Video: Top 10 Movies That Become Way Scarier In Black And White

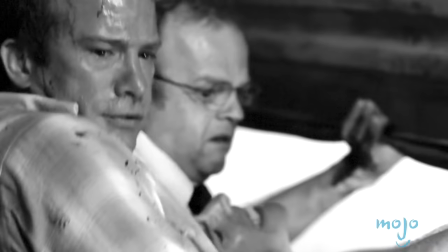Directed by Frank Darabont, a man well-versed in the art of freaking out viewers, the Armageddon narrative of this film works on a variety of levels. But consider the effects of insect attacks depicted in black and white.
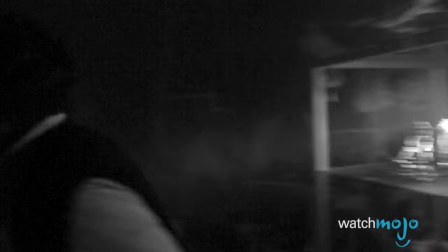In other words, The Mist becomes much scarier when the pure horror isn't explicitly shown through conventional genre cliches.
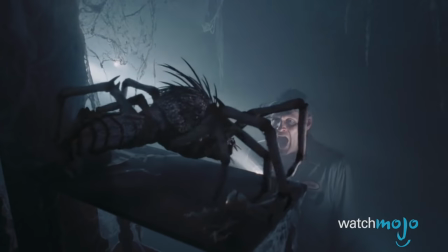But through more creative scare tactics, like ominous shading.
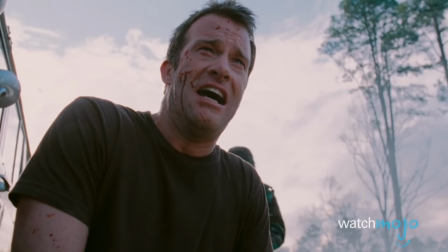In that final scene, well, it just screams out black and white.
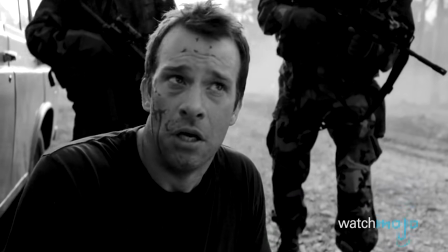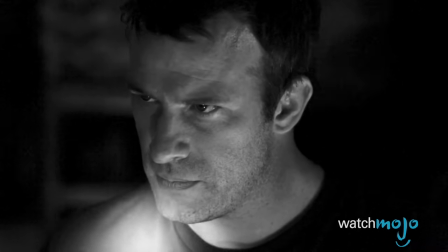Interestingly, Darabont included a black and white version on Blu-ray, as that's how he originally intended to shoot the film.
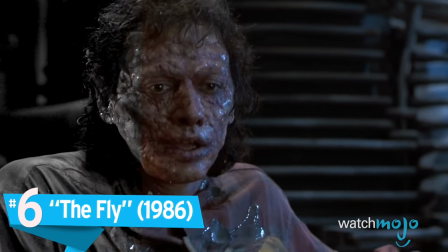None what so ever.
Number six, The Fly.
I know an old lady who swallowed a fly, perhaps she'll die.
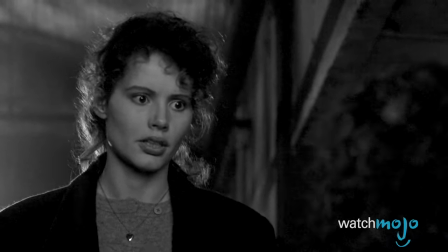For the average person, insects are usually equated with horror.
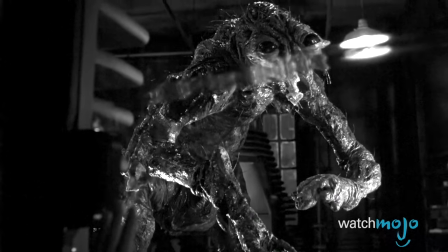And in the realm of cinema, it only makes sense to highlight the various color forms of a scientist turned bug.
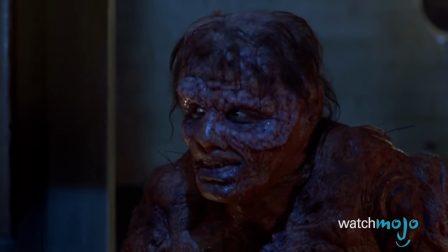Especially when it's a David Cronenberg production.
I'm saying I'm an insect. Who dreamt he was a man.
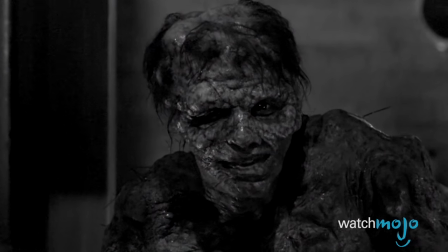I loved it. But now the dream is over.
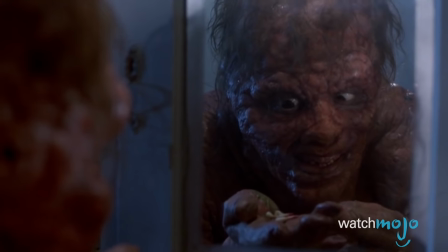But with such a director, who primarily focuses more on the mindsets of his characters rather than colorful visuals,
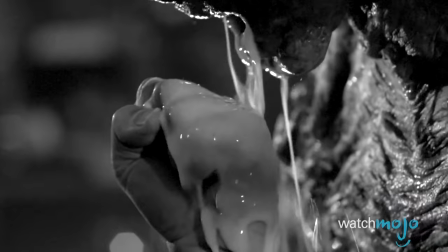The Fly would become timeless in black and white, as opposed to it currently being an obvious product of the 80s.
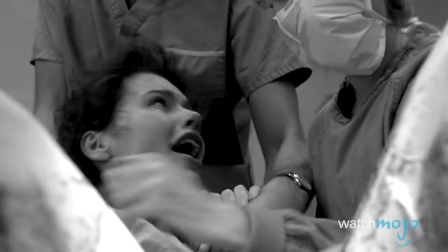Sure, you'd have to edit the film differently, but a stripped-down palette would elevate the movie from a modern cult classic to an enduring horror production.
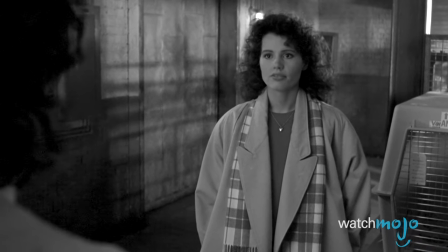Be afraid. Be very afraid.
Number 5.
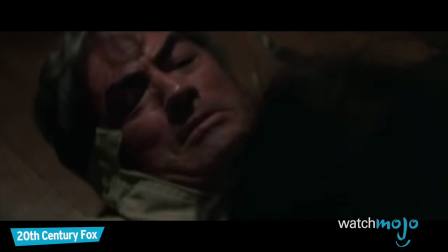The Omen Like many films of the 70s, this iconic horror possesses a certain beauty in its color and setting.
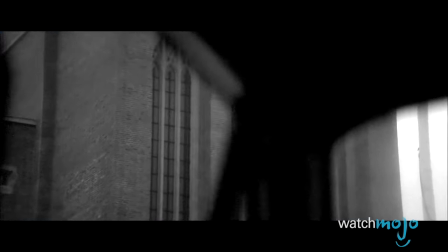But come on, the Antichrist calls for black and white.
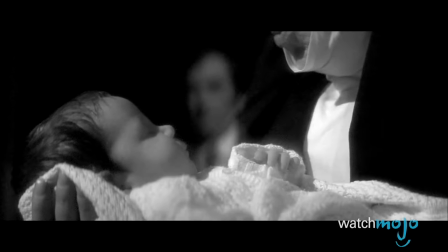And when you factor in the casting of legends such as Gregory Peck and Lee Remick, well, everything becomes a bit creepier with the absence of tones and tints.
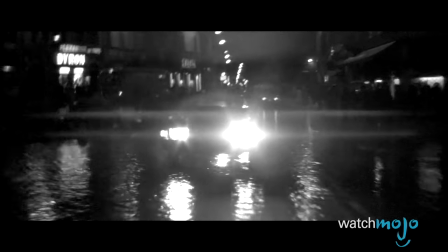The child is dead. He breathed for a moment.
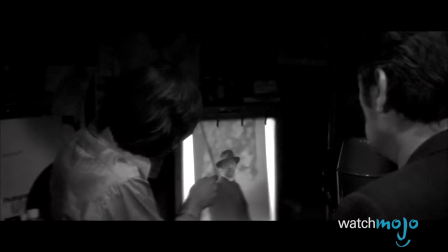Shadowy figures and photographs? Scarier in black and white. Extended screaming and death sequences?
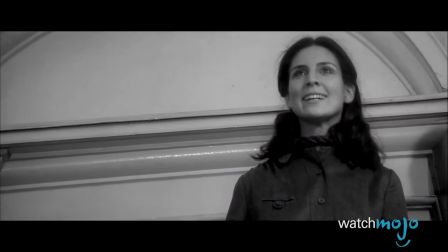Scarier in black and white.
Look at me, Damien! It's all for you!
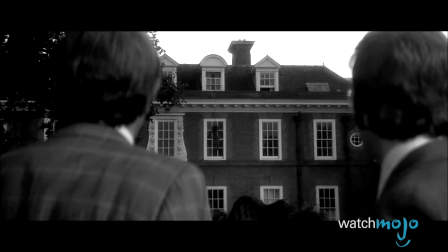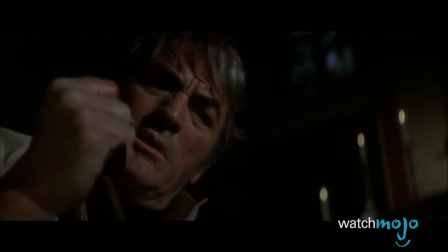In fact, it's actually surprising the omen wasn't shot in black and white.
No, Daddy, no!
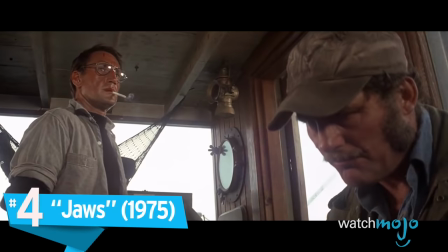God, help me! You're gonna need a bigger boat.
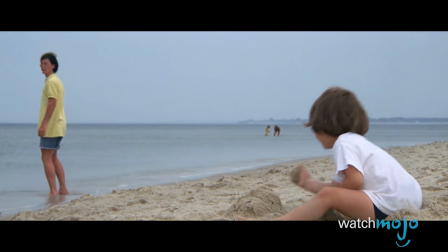It's a common misconception that beach movies have to be filmed in color. The blue sky, the sandy beaches, the summer styles.
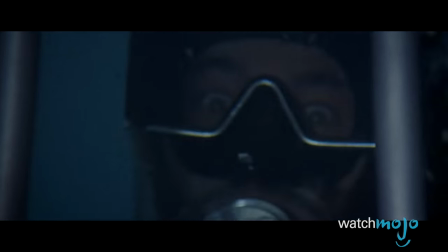But in the case of Jaws, there's something inherently bothersome about witnessing a shark gobble up humans, and not actually seeing the blood.
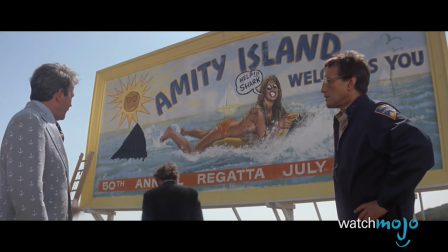There's nothing especially fun about the narrative itself. So when you remove the visual flair from the equation, there's more focus on the characters themselves.
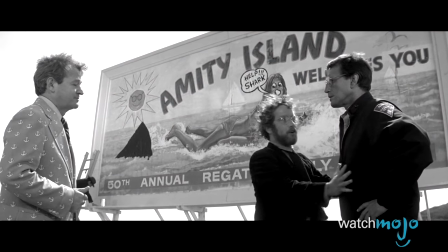That's it. Goodbye. I'm not going to waste my time arguing with a man who's lining up to be a hot lunch. I'm going to see you later.
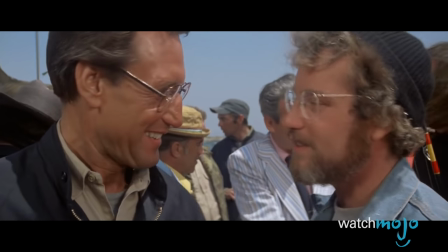Of course, you don't need black and white to understand the thinking errors of Martin Brody, yet it would bring a certain depth to the film as a whole.
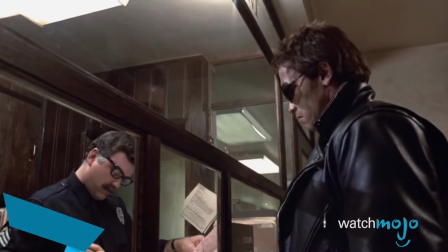I can do anything, I'm the chief of police.
Number 3, The Terminator.
I'll be back.
So, there are some types of iconic movie characters that need color to accentuate their personality,
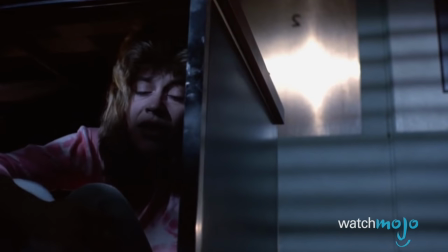but this isn't necessarily so for the T-800 model 101. He's a stone-cold assassin.
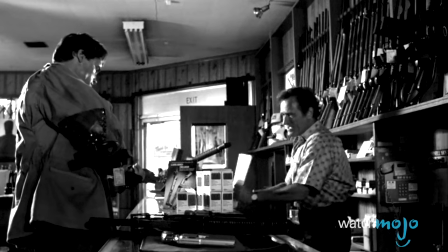And monochrome would actually even heighten his cool factor.
You can't do that. Wrong.
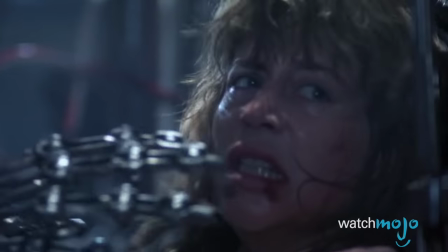Looking back on the Terminator, everything holds up just fine. Except some of the more obvious 80s styles.
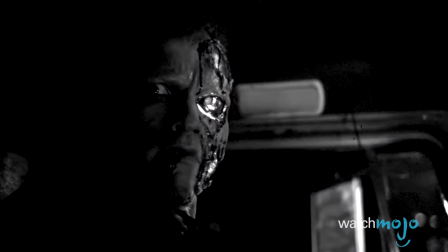So that's where a monochromatic hue could terminate some of the film's retro vibes.
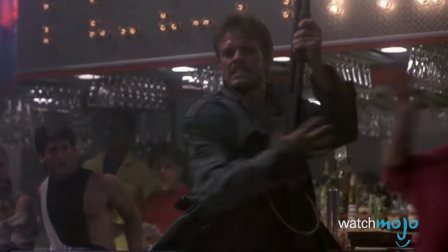And with a post-apocalyptic narrative front and center, black and white would only increase the drama while producing more crisp visuals.
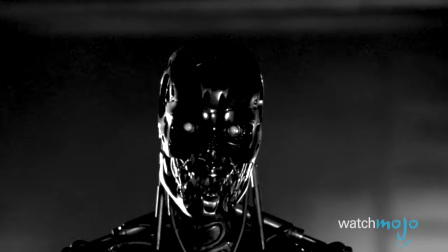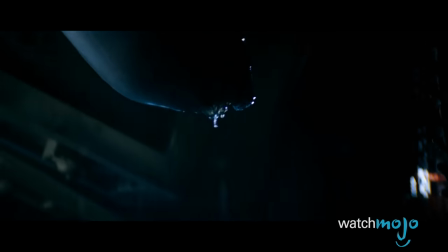In space, no one can hear you scream, which essentially means that you're isolated from everything, even yourself.
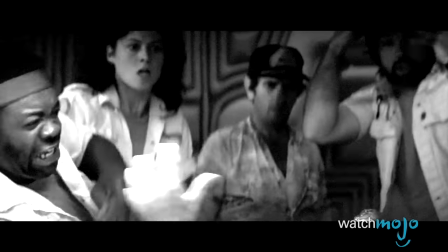In Ridley Scott's 1979 horror classic, there's actually not a lot to be seen, aside from the obvious physical terror that emerges, that is.
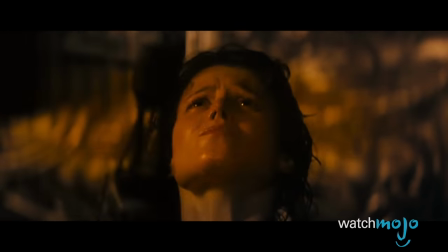So, with Ripley and company obviously dealing with their own psychological and physical drama, the color doesn't necessarily add anything to heighten the tension.
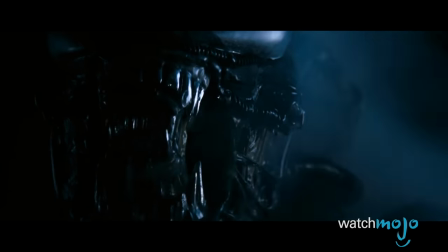Sure, the bloodbath scenes are effective, but it's nothing new.
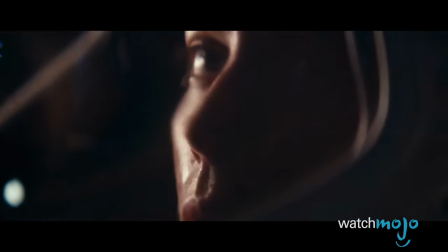And of course, the alien itself isn't the most aesthetically flamboyant of creatures.
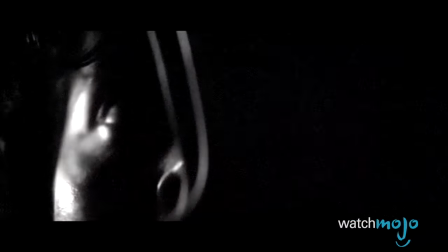So, there you go. Black and white, baby.
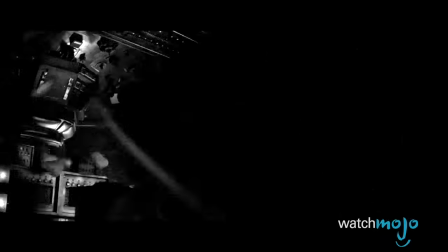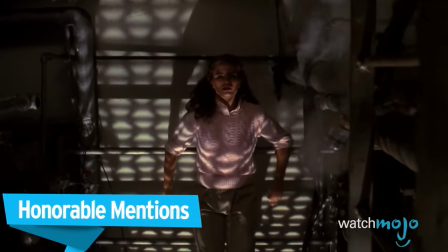Before we unveil our number one pick, here are some honorable mentions.
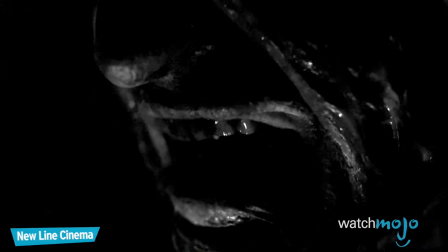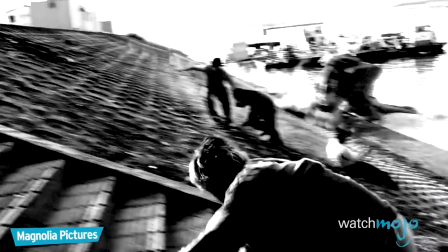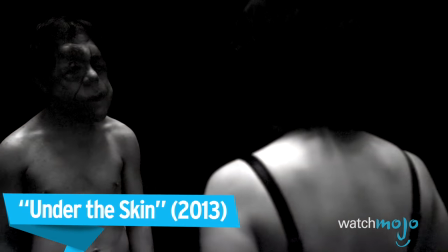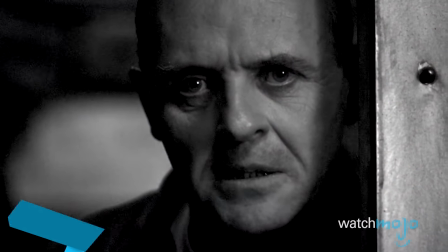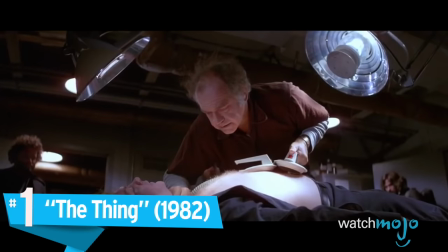Number one, The Thing.
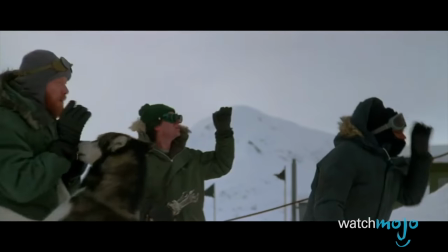The Find of the Century in the Antarctic Some horror films thrive on props and explosive colors,
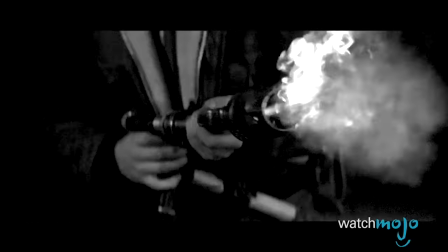but for The Thing, scored by the brilliant Ennio Morricone, it's all about the pacing.
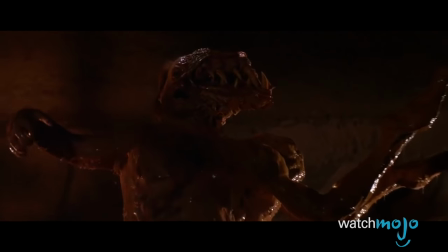Exteriors and interiors, psychology and physical mise-en-scène, this is another film that channels the horrors of classic Hollywood, And,
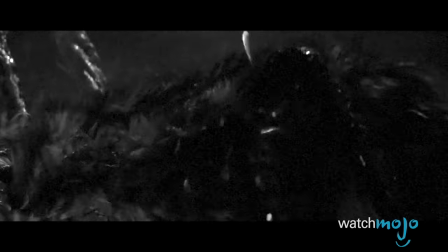with the reveal of the monster, it's not the color or lighting that scares viewers, it's the effect of just seeing the dang thing.
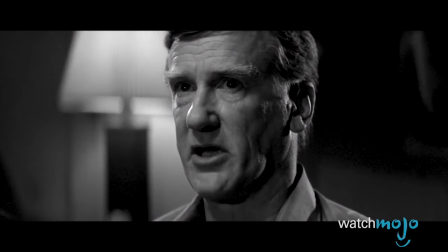This is pure nonsense. It doesn't prove a thing. I thought you'd feel that way, Gary.
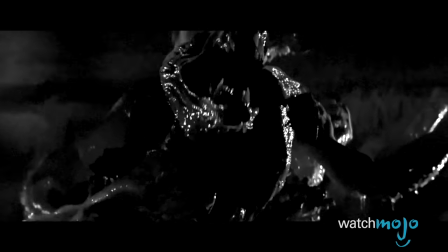So, when viewed through a monochromatic lens, everything becomes a bit more potent and powerful.
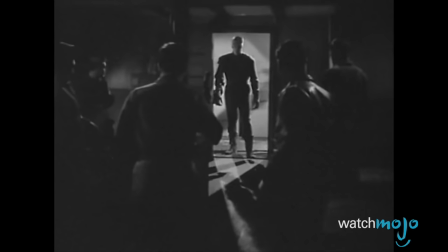If you don't believe us, just go watch the 1951 black and white flick.
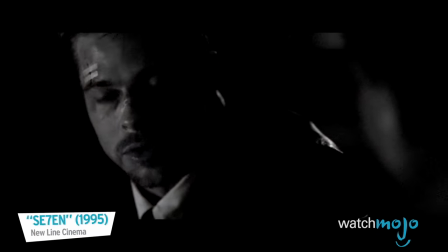Do you agree with our list?
You want me to agree with you, and you want me to say, yeah, yeah, yeah, you're right.
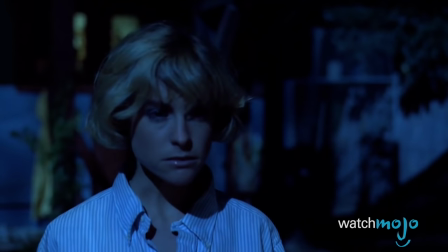Which movie do you think would be scarier in black and white?
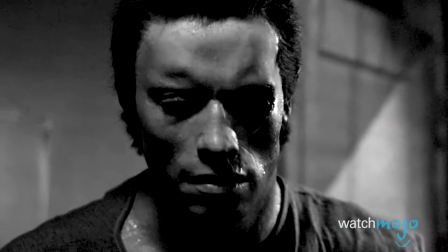For more jaw-dropping top tens published every day, be sure to subscribe to WatchMojo.com.